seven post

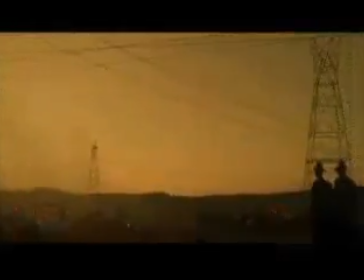0:01 Ernest Hemingway once wrote, "The world is a fine place and worth fighting."
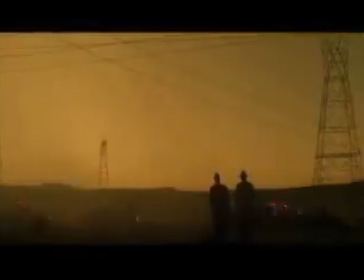0:06 Okay, so now that we've been talking about all this technical stuff and telecine, let me just show you exactly what I do and how we transfer the film to videotape.
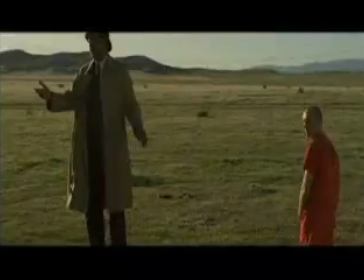0:20 Okay, so for this particular scene here, what we're going to do is David wants a little bit more headroom on Morgan.
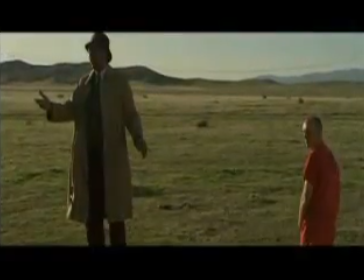0:28 So we're going to just bring the shot down so we can see his hat. And then we're just going to go ahead and warm up this picture.
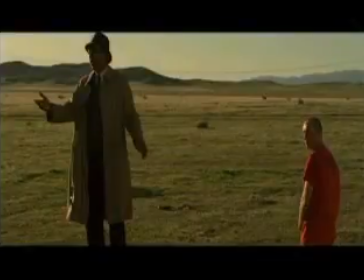0:38 So that's what we're going to do right now. So we're going to kind of give it this warmth. And I'm just going to pull a little bit of color out of this whole image. So as I'm warming up, I'm going to start desaturating. Try to get that sky grayish.
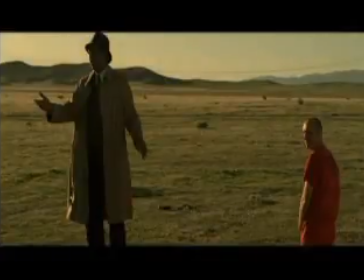Just for a second.
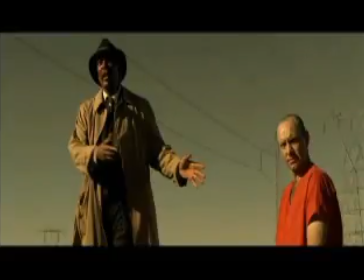1:05 What I'm matching here is this is a still of a color correction that we set. That's kind of like the basis of matching all the other shots to. So I'm kind of matching densities and skin tones and stuff to make it seem like they're all in the same area here.
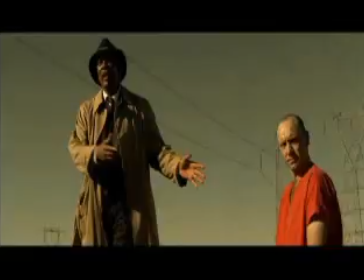1:24 As you see here, the skies are totally different, but we're just going to try to get it to that same kind of tone to make it feel like it's in the same area.
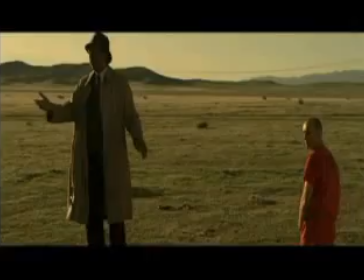1:32 So that's what I'm doing right here. So I'm going to keep that correction there.
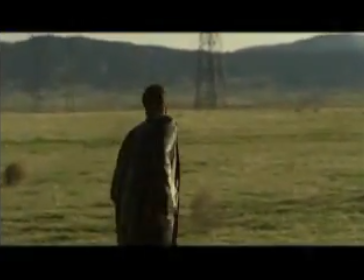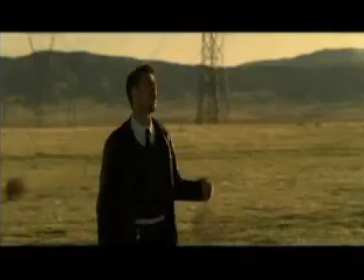1:43 And here Brad, the headroom is a little too low, so we're going to go ahead and move him up.
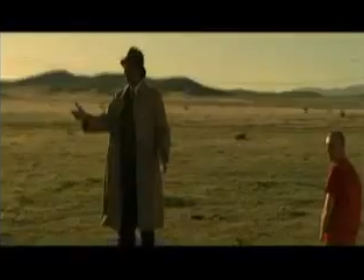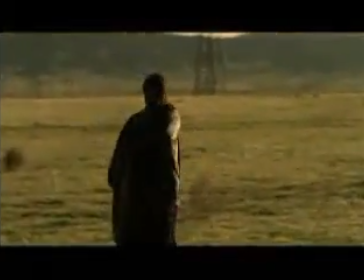1:54 Okay, so we're going to take a look at this shot here.
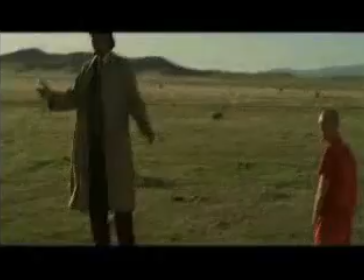1:58 As we see at the beginning, Morgan's head is kind of buried in the frame here, so we're going to bring him down a little bit.
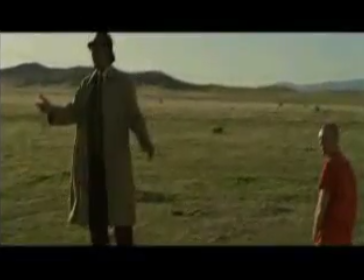2:05 I'm just going to go ahead and reframe this shot.
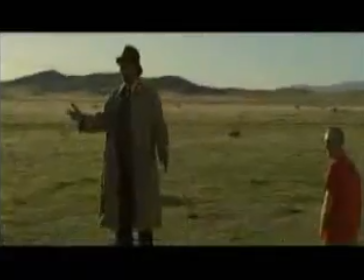2:08 And there at the end of the shot, he just kind of, there's a lot of headroom there.
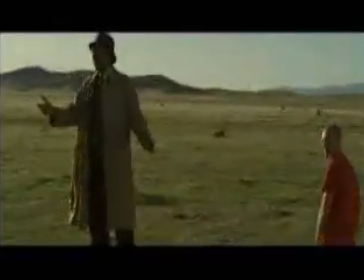2:14 So what I'm going to basically do is put a correction in, which I'll do just in a second. I'm going to go ahead and recolor this and make this warmer, which is what David wants this scene to look like. And we're going to take out some color from it. So we're going to desaturate this just a hair.
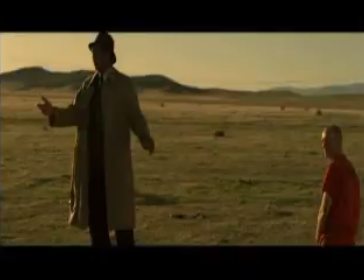2:37 Trying to make sure that we take the blueness out of the sky there. Give this warm late afternoon feel.
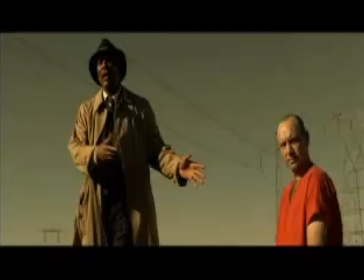2:45 So I'm going to match this up from, and as we can see, the skies are slightly different, but we just kind of want to give it that same feel and just make sure it's not like a blue
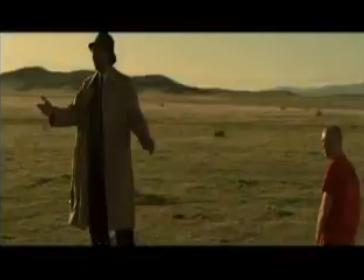2:59 sky kind of day. So we're going to go for that color there.
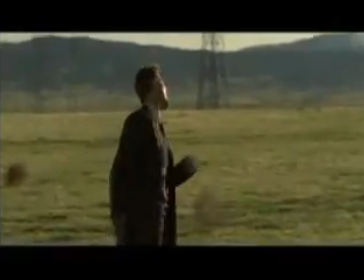3:05 And now what we're going to do with the shot is right at the end where we see there's a lot of headroom there, we're going to take some of that headroom out.
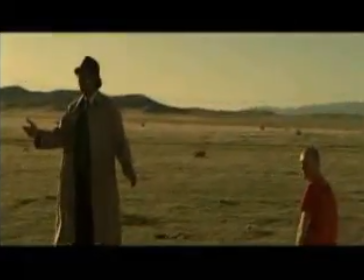3:15 We do this, I'm going to put a dissolve in here.
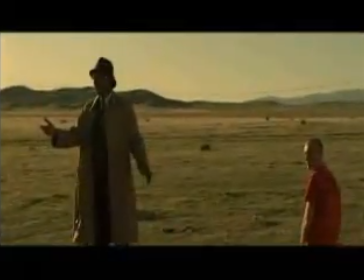3:22 We'll do a slow transition.
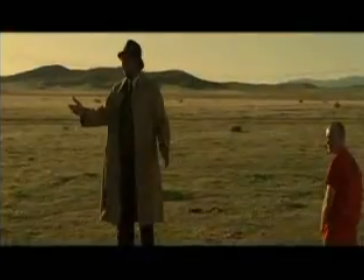3:26 So when it finally hits that shot, we'll get the headroom back to somewhat more decent level.
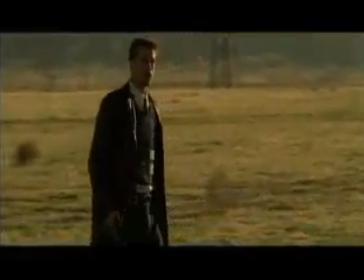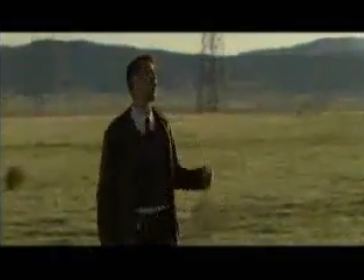3:40 So that's what we have there. Now I'm going to go ahead and take the color correction of Brad.
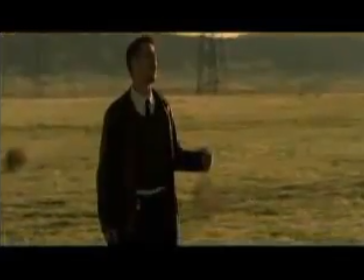3:51 Give him the proper amount of headroom there.
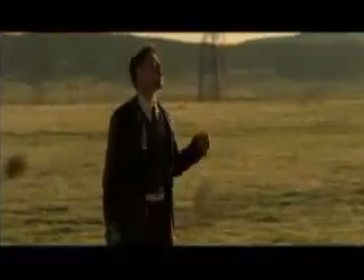3:57 So now as we see the two shots cut together, the same blue shots that we have now look like warm shots together in the late afternoon.